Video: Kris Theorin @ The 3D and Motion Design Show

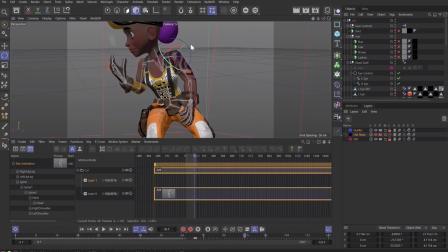2168s
So now that I've done that, I can add a keyframe, move further on and then raise the arm up and add a second keyframe and now you can see we've added some extra motion data on top of it and this is basically the process I do for any any of the joints or
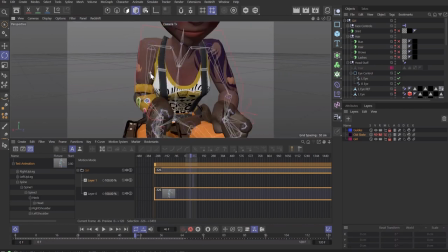2186s
anything that might look weird so you can see here that the arm is actually intersecting with the body just a little bit so what I might do for the entire animation is I'll just rotate that out slightly and add a keyframe so now you can see it's a bit better so a very
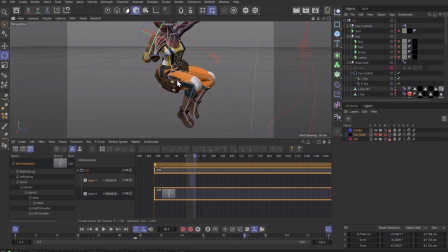2203s
important tool i like to use with mocap is ik and what this will do is basically if i were to select the leg and then the base of the foot and then go into character create ik chain you see we now got this green line going from the leg to the foot and
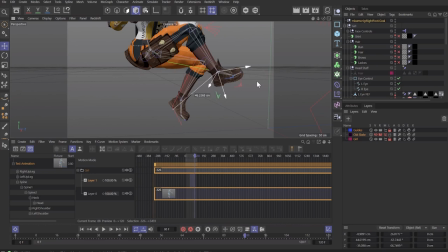2221s
now if i were to click on this new object that was just created you see I now have complete control over the leg and it's actually overrided the motion capture data so if I were to move this over you can see here ignoring this issue with the shoe that the leg actually does
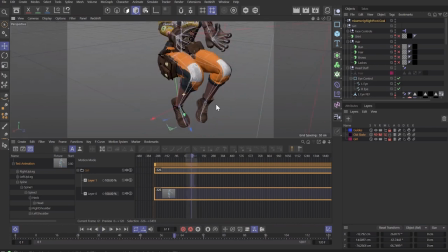2235s
stay in the same exact place and this is basically how you get the characters legs and arms to stay where you want them to be so for instance
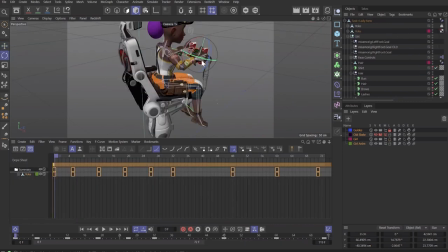2243s
this character is meant to be holding a sort of controller so if we go into the actual file you can see I've created IK for
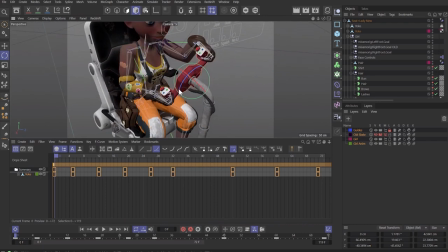2251s
both arms so that now if I were to rotate this controller around that the arms actually follow it one to one and so one last motion capture tip
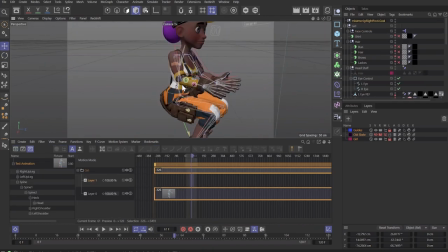2260s
is that sometimes you might need to transition from doing IK animation to
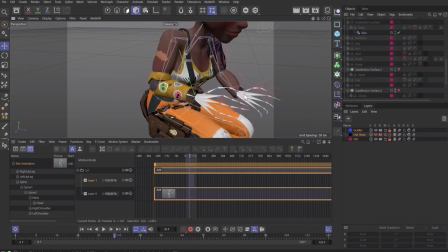2265s
motion capture animation yeah so say I've added a IK chain to this hand here you can see that now the actual arm is going to be stuck in place for the entire animation which we don't want so we're gonna actually have to transition from the IK to the motion capture data.
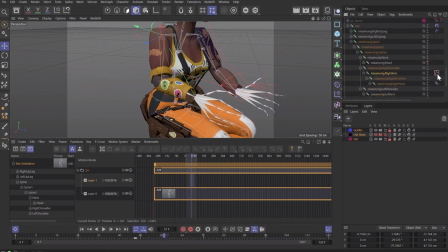2283s
So the way I do this is if I click on here, you see I've actually created on the arm an IK tag. So you can see there's actually an IK to FK slider here. So if it's at 0%, it's completely IK.
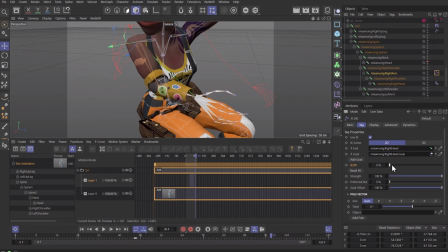2299s
And if it's at 100%, it's FK. And FK basically is going back to whatever keyframed animation we might have. So if I were to slide it, you see the arm moves just slightly, but that's actually not the motion capture data.
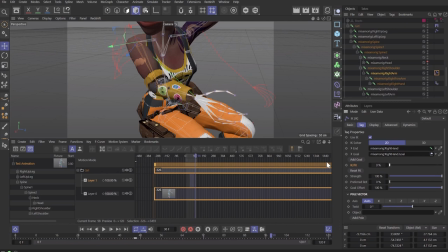2314s
So what we actually have to do if we want to be able to seamlessly move between IK and FK animation,
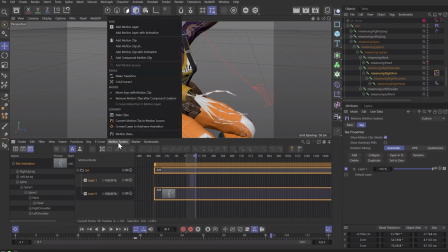2319s
if we have to click on the girl in the motion mode, go up to motion system and then convert layer to keyframe animation.
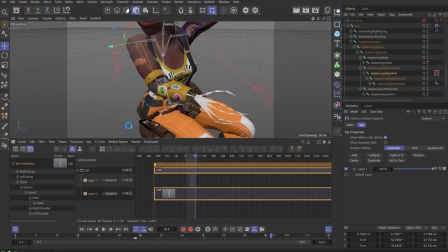2328s
And what that does is it just bakes down all our motion capture data, all the sort of cleanup we did on top of that, and puts it into a bunch of keyframes that aren't part of this motion mode area. All right, and now you see down here, we have all these key frames. So every frame has now been converted, and everything looks the same.
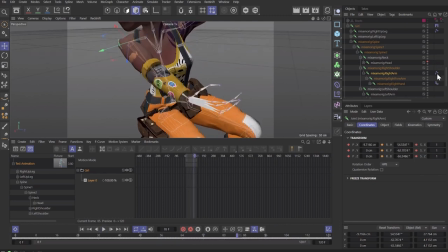2346s
But now, if we go into our IKFK, if we slide this, you see it goes right into the motion capture data.
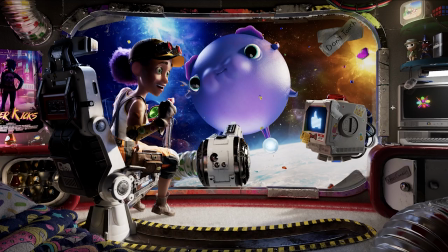2356s
So moving on, it's actually lighting the scene. You can see in here in the final frame that the lighting actually feels pretty simple. It's seemingly just like a single sunlight object shining through the window and sort of illuminating the scene inside with of course like a few extra lights but
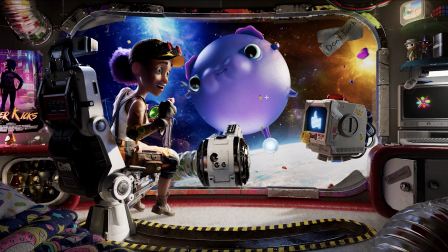2371s
there's actually much more to it so if I were to remove every light that's not the sunlight the scene becomes actually very dark and that's because
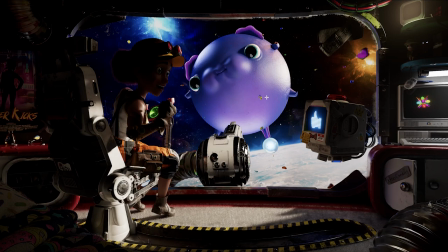2379s
I have tons of invisible lights scattered throughout the scene highlighting different important parts of it so I like to think this as basically
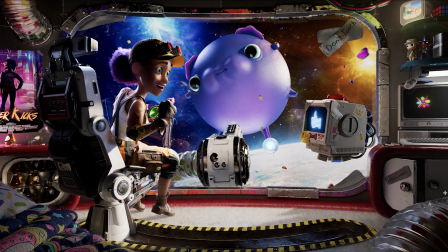2388s
painting with light because you're able to then take these invisible area lights and just scatter them throughout the scene to highlight certain areas of the frame. So for instance, there's one up here that gives her hair this rim light along with her hat. There's another one in this corner here that highlights basically the figures and the computers.
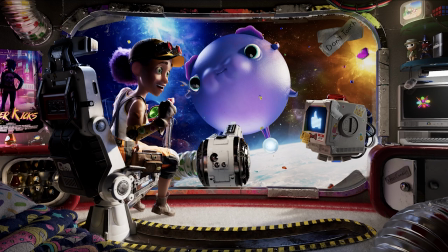2406s
Another one for the bed itself, and then a bunch more that basically fake this sort of global illumination that we might get from the sunlight object itself.